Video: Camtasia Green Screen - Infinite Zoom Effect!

Okay back to the next one so now you see there there's this whole house and the third door on the right is where we did our chroma keying
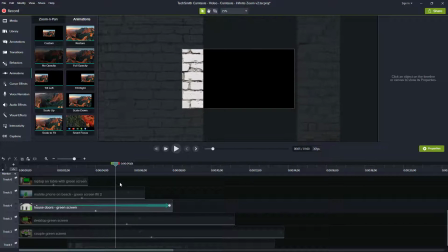and to zoom in look at that you have to go in quite a
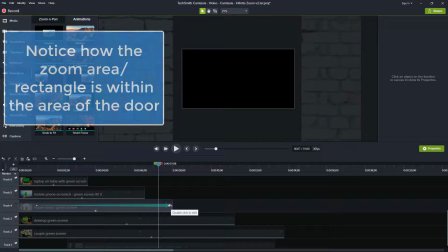ways okay so if we go to there and look here we
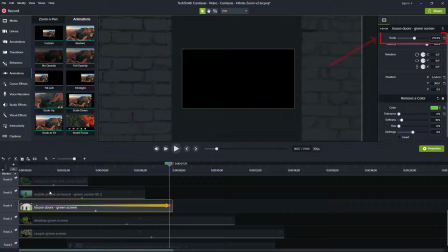see this one zoomed in scaled in to 77.3 now
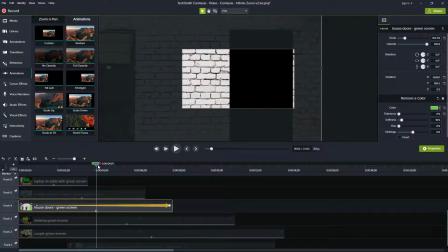one other thing to just notice here which comes into play in the next two layers you see the white brick on the left it's still there and it gradually fades out
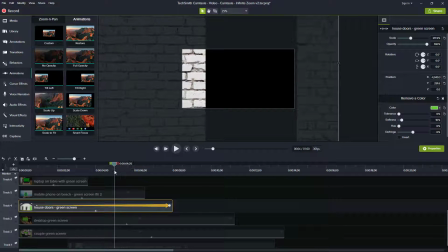to the left well I made the other two images slide to the left to make it look like it flowed together, and you're going to see that in a second.
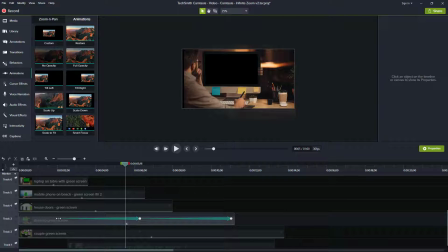So we'll hide this layer, go to the next one, and this one, we started the zoom in a ways, and the reason why we didn't have to start it earlier is because this image didn't become visible in the mix of what we were doing in the layering until about now. But you notice how it's starting over here.
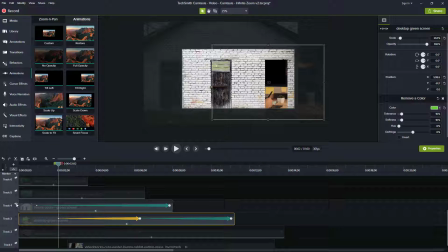If you look, that's because it's actually coinciding with the brick. And if we just bring in the other layers, you'll see here that as I start,
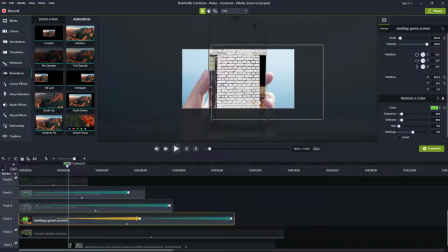okay, you're going to see the image starts to come in there. So we started the zoom just around there.
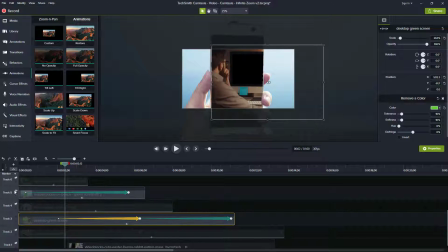And again, the length of it has to do with the speed. I'm going to isolate those layers.
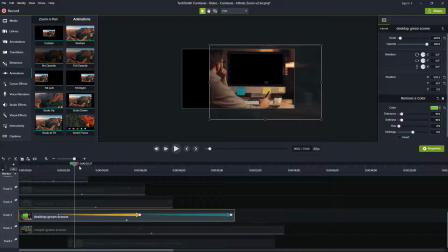And we're here. So this, as I said, slides left. And then it does, and that's where this keyframe ends, zoomed in at 261%, and then now we do a zoom into the monitor to fill out the screen, okay?
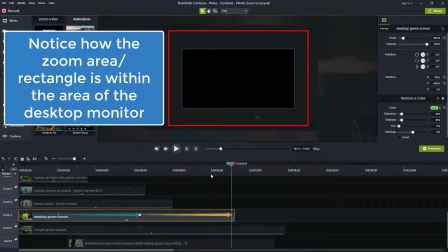And that fills us out at 78.6% on that scale for that zoom in piece.
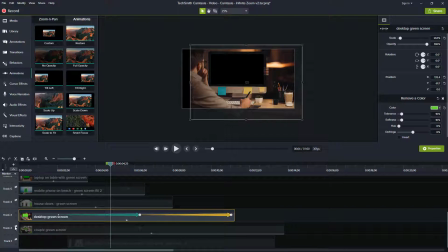But the image below, and I'm going to undo that,
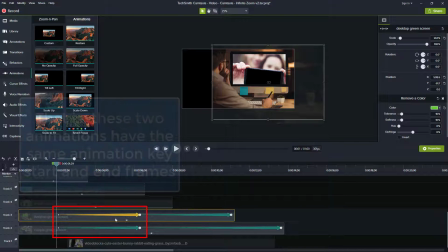if you notice that these two keyframes are in parallel and have the same start point. So if you notice the first the two of them are moving together. So this inner image here okay which is of the bokeh effect
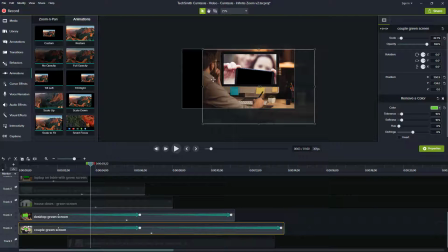with the couple holding the mobile phone and the gentleman sitting at the desk with the monitor. They move together okay and then the next zoom is
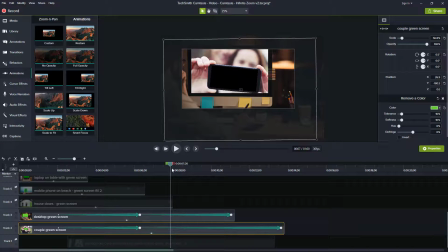where we zoom into the monitor but you notice how the other one lags slightly behind.
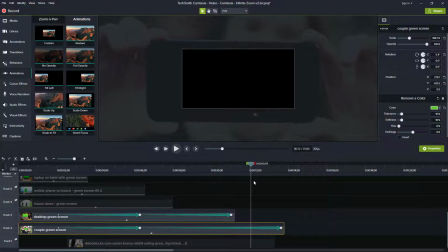It's very cool effect, and then it eventually fills the screen with this last one scaling at 204%.
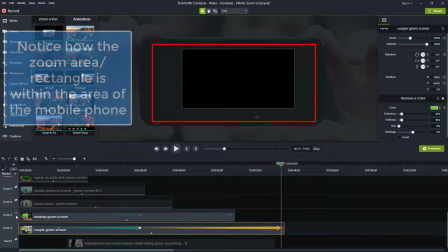Now if we hide both of those,
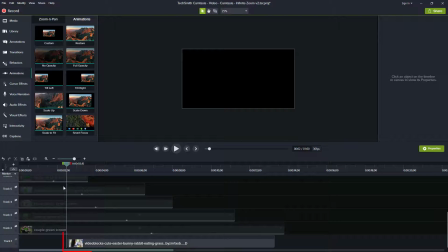you'll see underlying all of this is our little video clip with the little girl playing with the rabbit. But it didn't come in, and I'm going to uncover all the other layers.
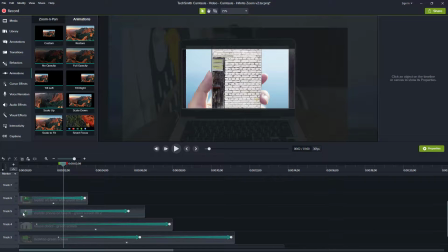Now we didn't bring in the little girl with the bunny rabbit till it actually
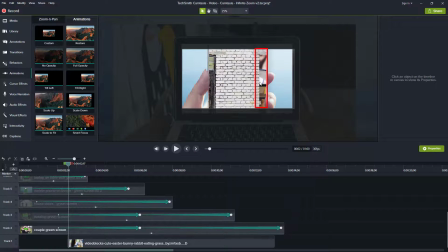see right there this little section in here is now starting the scene so there's the video clip it
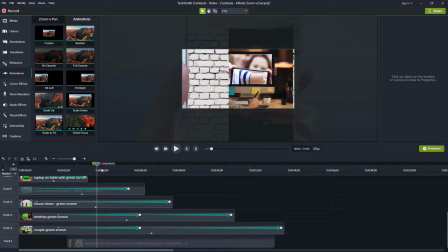starts actually there and there's no zooming or anything done with that clip because I desired the effect to be more
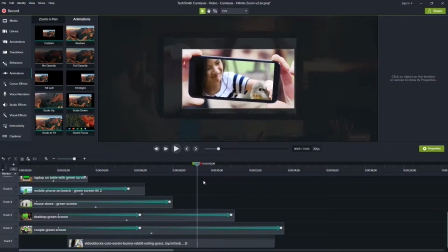like a reveal to fill out that scene to show in the end. Wow this green screen infinite zoom style effect involves a little finessing but as you can see the result is very cool if you need
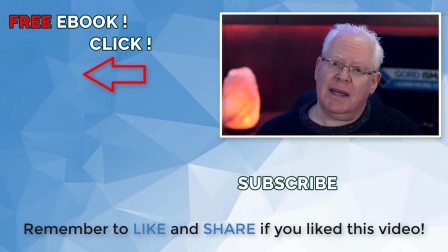any assistance to up level your video editing and video production skills to grow your
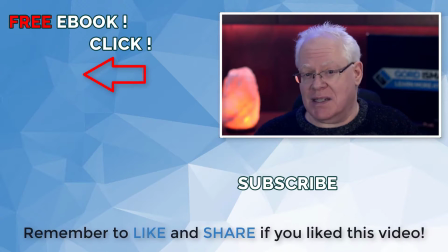business or you want to add some additional talent to your production team be sure to reach out to me through messenger or my website gordeisman.com and let's have a chat see you in another video soon.